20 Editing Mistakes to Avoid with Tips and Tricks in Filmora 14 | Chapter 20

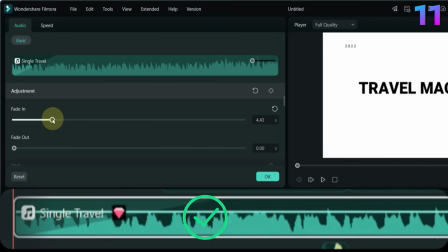261s
Add fade in and fade out for a smoother audio transition.
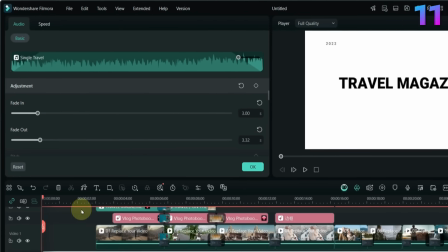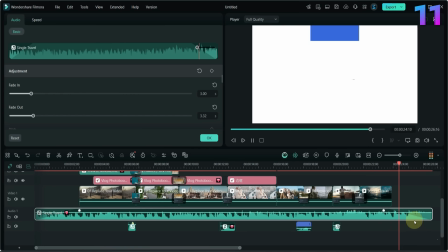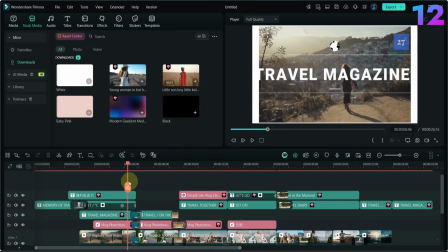277s
Mistake number 12. Titles place too low or too high.
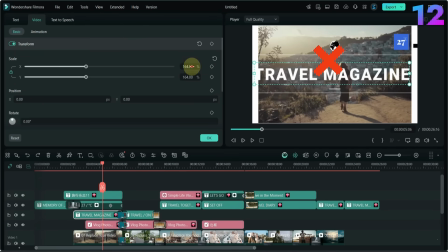286s
If text goes outside the safe area, it may get cut off on some screens.
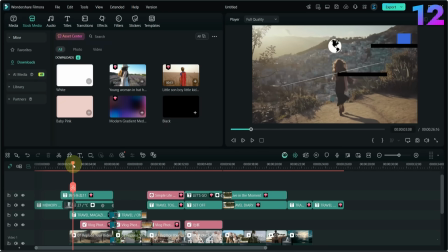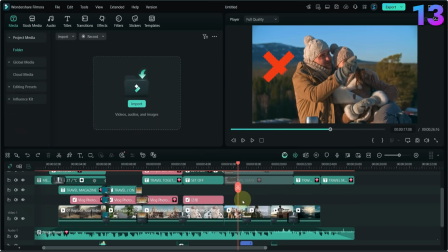295s
Mistake number 13. Skipping color correction. Without basic color grading your video might look flat and dull.
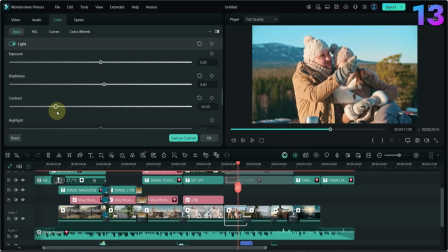306s
Even small changes to brightness, contrast and saturation can improve the look.
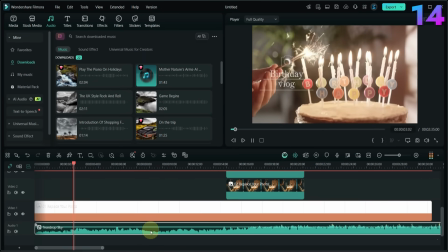314s
Mistake number 14. No background music or poor music choice. Background music adds life to your video.
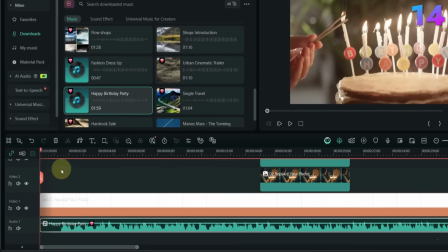323s
Choose music that fits the mood, and keep its volume lower than the voice or dialogue.
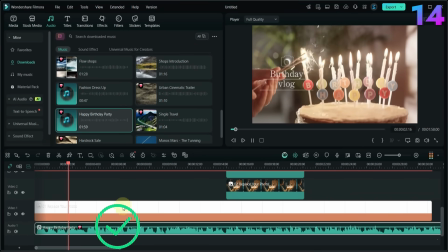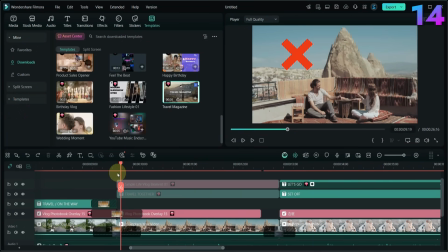334s
Mistake number 15. Not using keyframes.
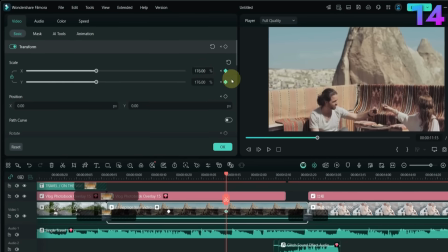339s
Keyframes help animate objects, adjust opacity, zoom, or move text. Skipping keyframes makes your video feel static and boring.
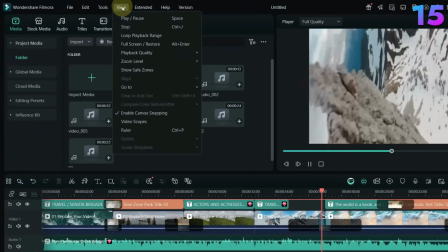349s
Mistake number 15. Not checking playback resolution while editing.
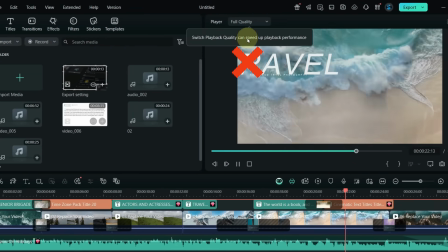354s
If your preview is laggy, lower the preview quality, not the final video resolution.
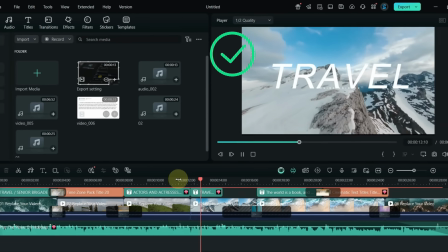361s
This helps with smoother editing. Mistake number 16.
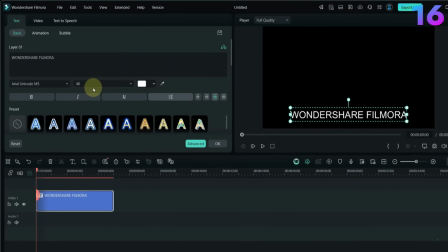367s
Using default text styles without changes. If you use default titles without any color, size, or font changes your video looks generic.
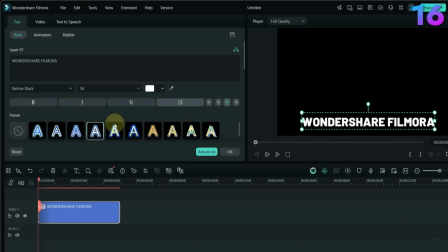374s
Customize your text to match your brand or theme.
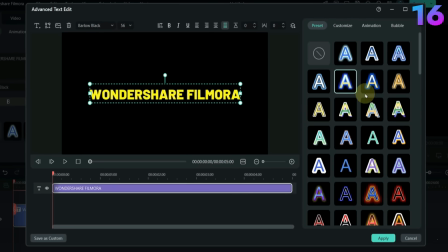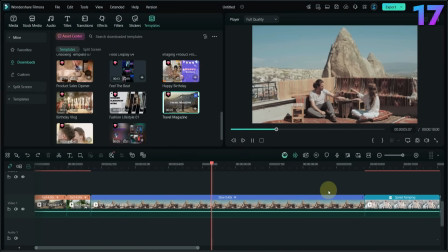384s
Mistake number 17. Overusing slow motion or speed ramp. Speed effects are useful in small moments.
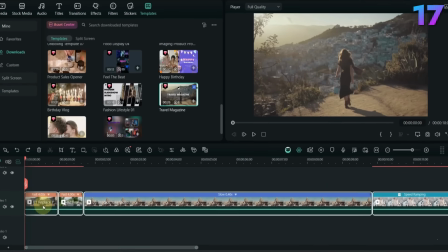390s
Using them everywhere can confuse or annoy viewers.
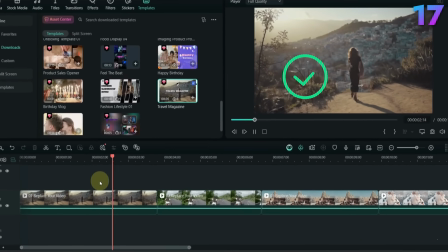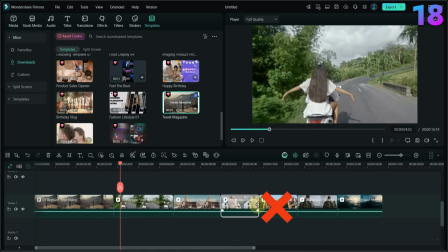400s
Mistake number 18. Leaving Auto Ripple turned on accidentally. If Auto Ripple is on, moving one clip can shift everything else.
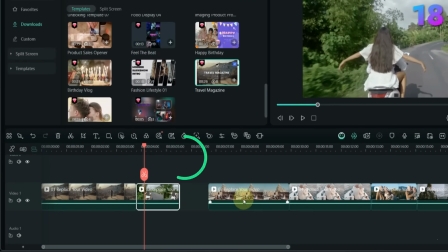408s
Turn it off from the toolbar if you want to move clips without affecting others. Mistake number 19.
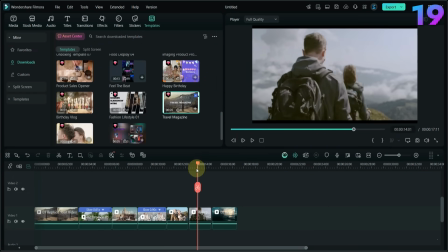415s
Gaps between clips. Empty spaces on the timeline can create black screens during playback.
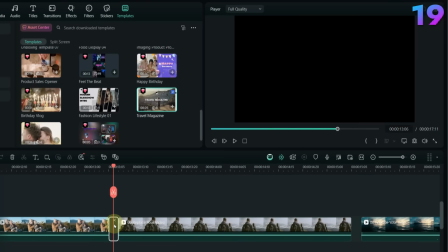421s
Always zoom in and remove small gaps between clips.
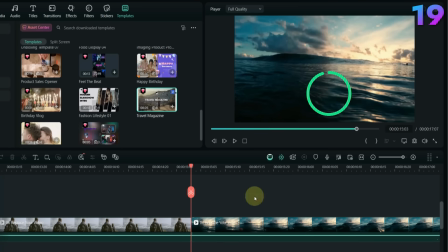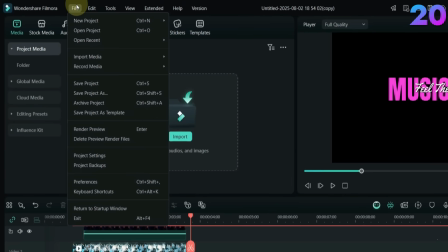432s
Mistake number 20. Not saving backups of your project. If your system crashes or the file corrupts, you can lose all your work.
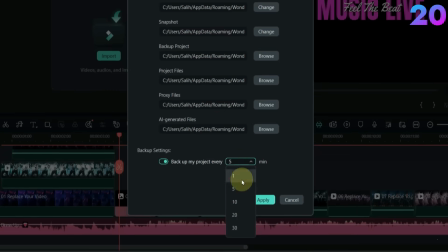439s
Always save a copy of your project and final export. That's it.
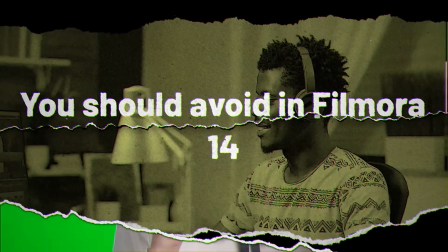445s
These were the 20 editing mistakes you should avoid in Filmora 14. Congratulations on finishing the full Filmora 14 course.
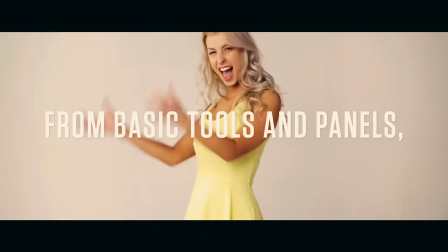453s
We've covered everything from scratch, from basic tools and panels, all the way to advanced editing techniques.
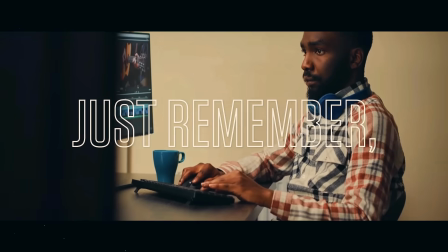459s
Each topic was explained step by step, with clear examples. tutorials. Just remember, learning is one part, but regular practice is what makes you better.
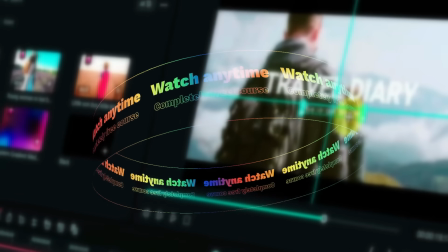467s
You can always come back and watch any part of this course again, anytime, here on Sali Tutorials, completely free.
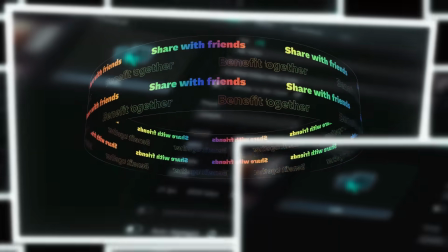473s
Also, don't forget to share this course with your friends and loved ones, so they can also learn and benefit from it just like you did.
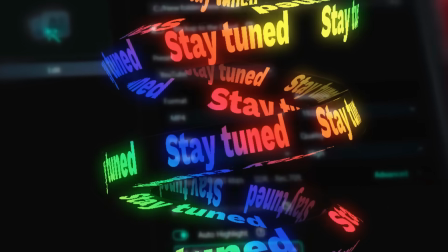480s
Stay tuned for more tutorials.